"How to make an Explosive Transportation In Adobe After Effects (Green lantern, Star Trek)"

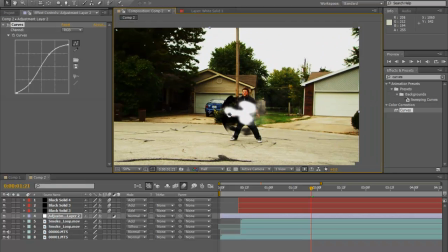(24:48)
That way we know what I'm looking at. All right, that's looking pretty good.
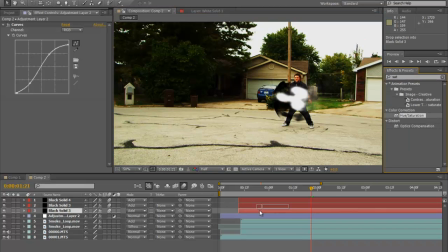(24:55)
Also, I changed my saturations. So go down here, hit saturations. I'm going to change my yellows. So I'm going to bring those down just a bit.
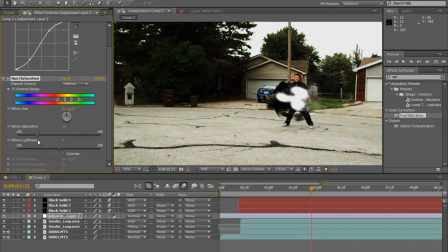(25:11)
That way we have more of a even image. Then I'm going to bring down a little bit of my reds. There's a lot of red in his face right there.
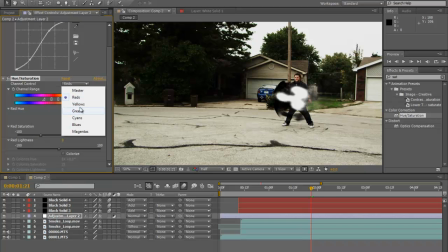(25:24)
So I'm just going to pop this up just a bit. And then I'm also going to... One of the things I really like is pushing my greens. I like having a lot of green in my composition. Don't know why.
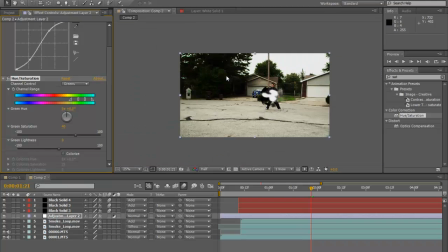(25:38)
Always have. But that's looking kind of cool.
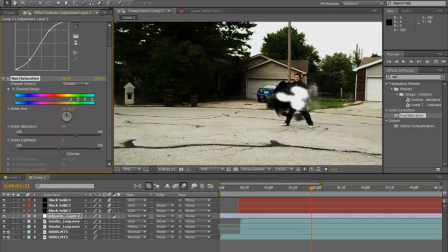(25:43)
And then our next effect that we're going to be using, I'm going to hit layer, new, adjustment layer again.
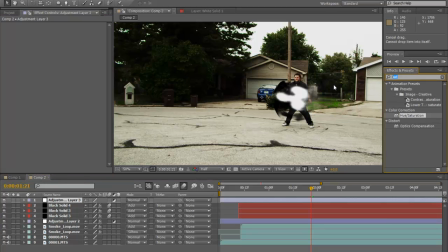(25:50)
I'm going to keep that on top. And then I'm going to type in tritone.
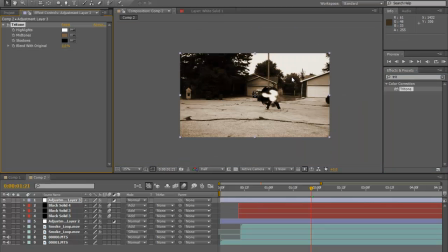(25:57)
Now tritone is going to pretty much make this layer into a kind of like a three-tone composition, and it's going to make this it's going to change all the effect parameters on all of our layers underneath.
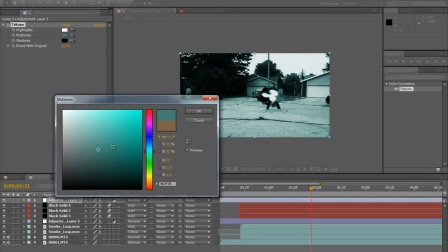(26:15)
So I'm going to add this to a bluish layer, which is going to look a little bit more like that. This is also called the Harry Potter effect.
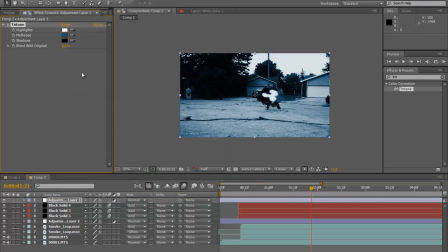(26:30)
You know how in all those movies, it's really all the newer movies, that's just dark with this huge blue filter all over it? Yeah, that's pretty much what this is. And we're also going to blend this into the original composition.
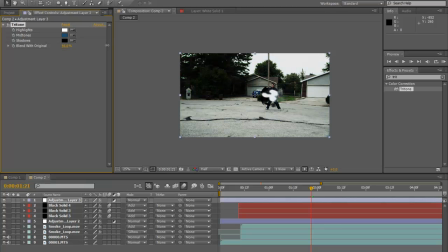(26:43)
Now, if you blend it all the way in, it just completely cancels out the tritone. But we're just going to color this just a little bit at about a 50% ratio.
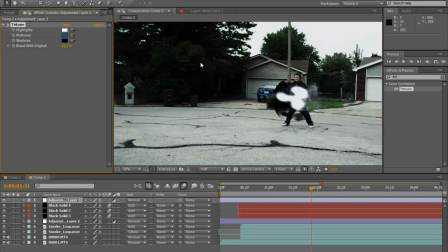(26:51)
Now, notice the greens that I kept in. Notice how those are just popping really nicely, but everything else is really blue.
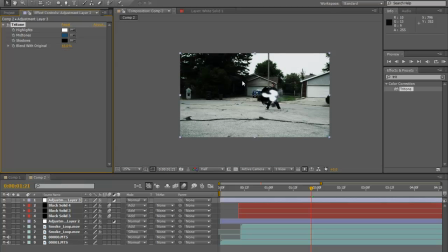(26:57)
Or not blue, but it's like a grayish blue, and it's just kind of creepy looking.
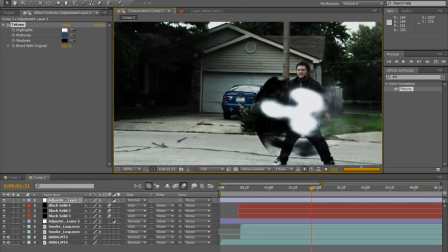(27:03)
Let's see here. There we go.
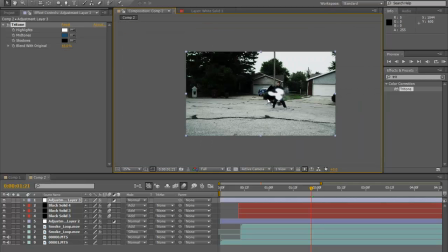(27:08)
But this is looking pretty good. Looks pretty good right there. It just kind of pops in.
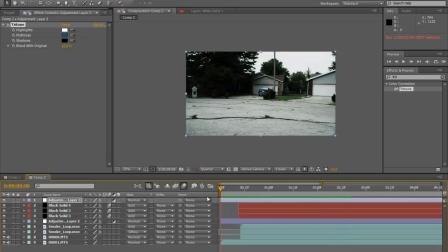(27:20)
Now, one of the things I did add on in this one is we have this kind of
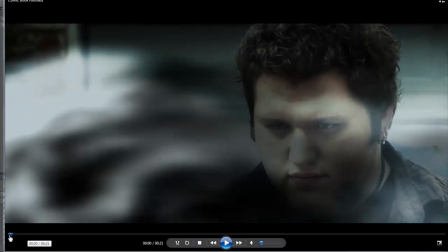(27:32)
shake effect that I added, like this earthquake.
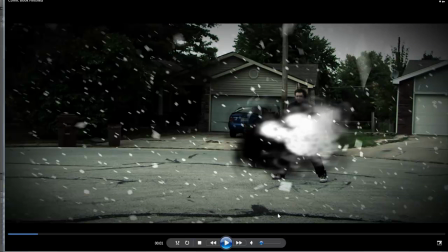(27:37)
Now there's a lot more particles in there, and you can play around and mess around with the settings as much as you want, which I highly encourage you to do. It's going to make your effects look a lot better. Like this is about 2 to 3 different layers of just particles manipulated on top of each other, as well as we added the glow effect a little bit more.
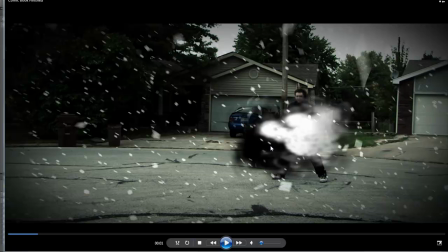(27:56)
And then I moved around this black layer that's right underneath it, so it makes it look kind of opposite of each other. So it's just wrapping around them in this good and evil type siding.
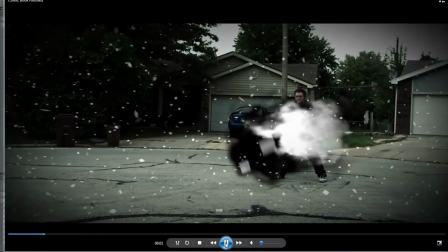(28:09)
But we also added this shake letter that's right on the end of it, as well as the optical flare that initially brings him in.
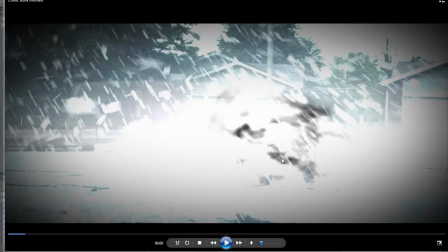(28:18)
But yeah, it's just pure chaos.
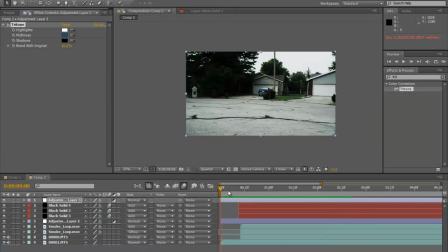(28:20)
But in order to add the kind of shake, what you want to do is what I did was go to composition, change my comp settings.
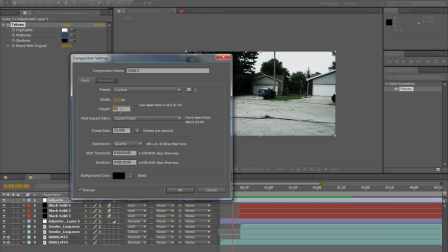(28:35)
I'm going to bring this down to about 900 because I like letterbox.
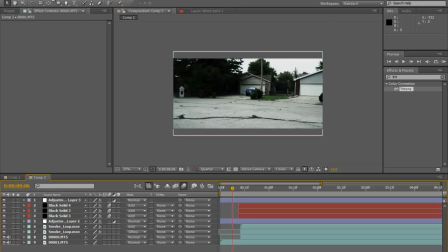(28:38)
So I'll bring that down to 900, create a layer, new camera, hit OK, and we are actually going to change these into 3D layers.